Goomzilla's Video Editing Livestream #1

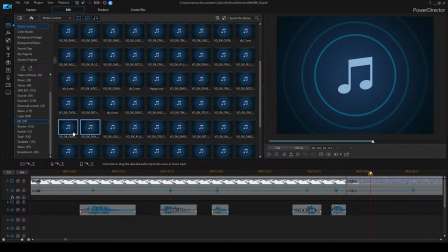84:05 Like that. I could possibly, cut something like that after that, but I think it wouldn't quite sound right because of the way he's constantly talking.
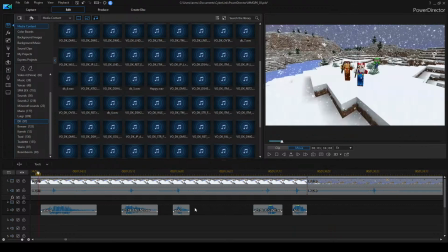84:17 And I don't think we've got Luigi saying anything in this yet. So he's not actually joining in with them firing arrows because he thinks it's pointless,
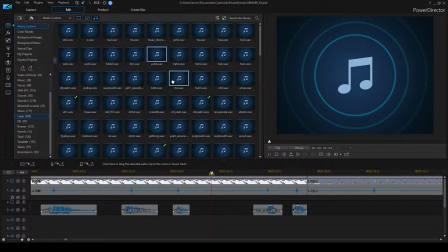84:29 which is obviously going to be explained in a second, but for now I just need to make him go like unimpressed in some way. Probably just a short sound.
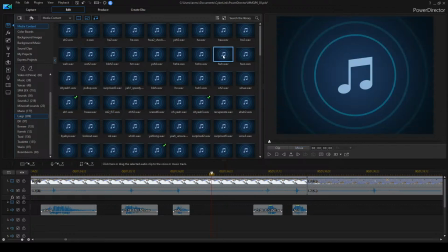Where's that? Oh, that's the one I'm trying to find. No, actually that wouldn't work.
Oh yeah. Yeah. Bleh.
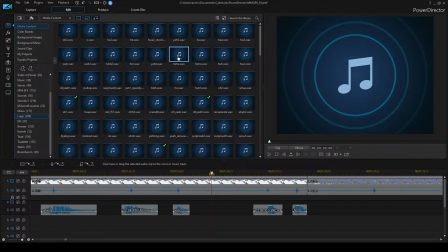85:04 Oh. Huh? Oh. What? Ha. Ho. Ho. What? What?
Maybe this.
What? What? Hmm?
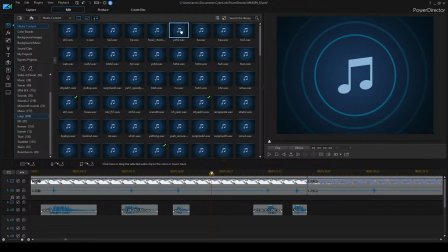85:18 Yeah. What? Yeah.
I can't quite find anything that's ideal, but maybe this. What?
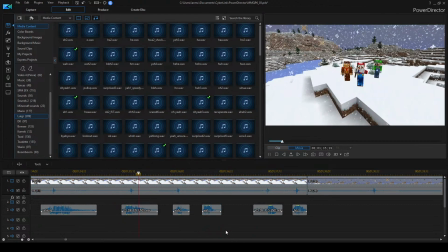85:28 just might be a bit too loud. Let me see. It's a bit. It's too striking. It needs to be a bit more passive. That actually could work, because even though it's like striking, it's quite short.
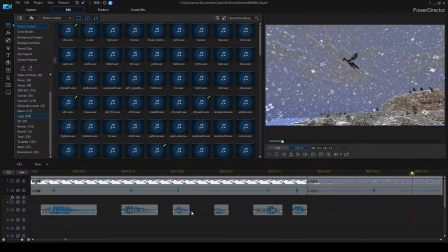85:51 Yeah, I think that works pretty well. Okay. And this is first person, but it's from like Mario's perspective here, so we need to have him saying something as he fires.
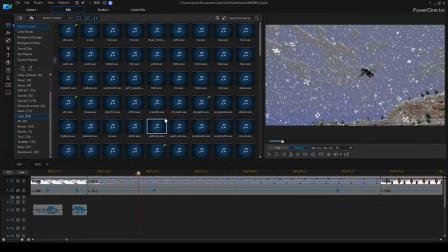86:09 Yeah, it will be on a separate tab, that is true. First, a live stream. Yeah.
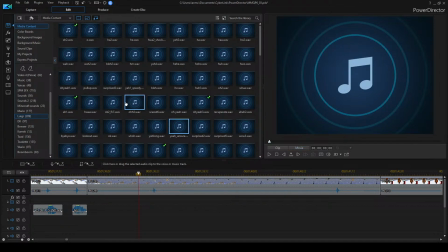86:16 Yeah, Luigi unsure.
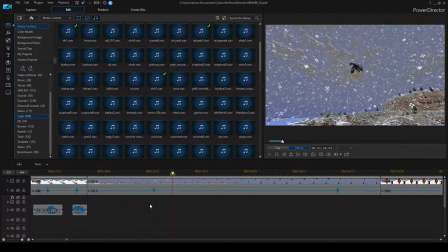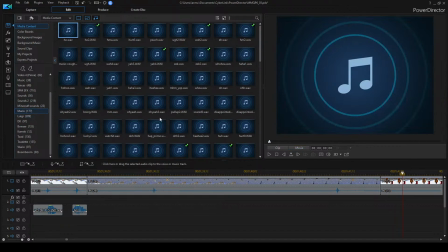86:26 Trying to think here, what should Mario say? Could make him like charge it up, because there's going to be quite a lot of sound. Okay. So there's two. I can either do this one. Yeah. Maybe that for the second one.
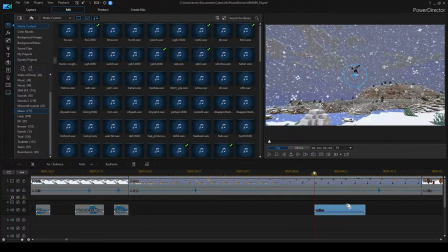86:47 Or like cut it before. Yeah, I think I'll cut that one before it gets to the actual whatever I choose for him firing, which will be more than a little yeah.
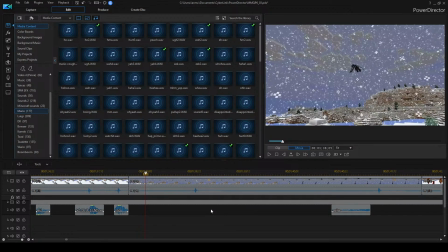Okay. So what do we want to hear?
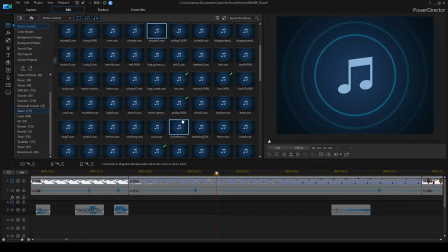87:16 Oh yeah. Wow. Oh. Wow. Yeah.
Could be something fairly generic like that.
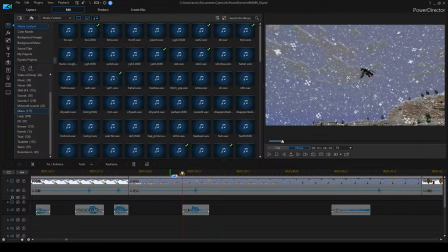87:29 Yeah. And then something to go there. Yeah. So would that one be better first or second?
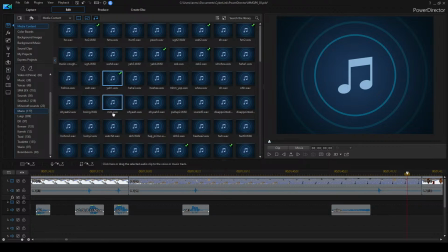87:37 Yeah. Yeah. That actually might work quite well after it.
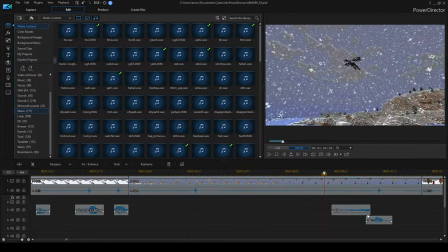87:43 Yeah. Yeah. Just time right. Yeah. Okay.
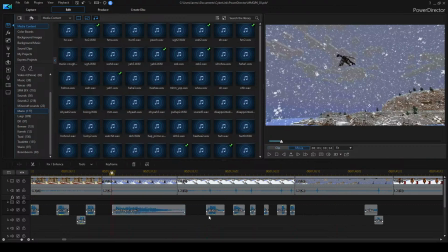88:00 I might also put in a dragon sound effect here, actually, because I've got one over here.
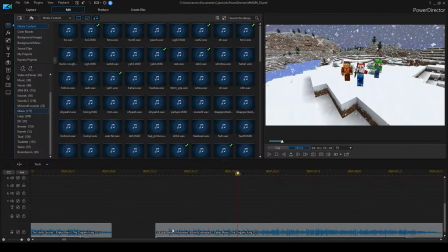88:09 Yeah. Oh, why is that early?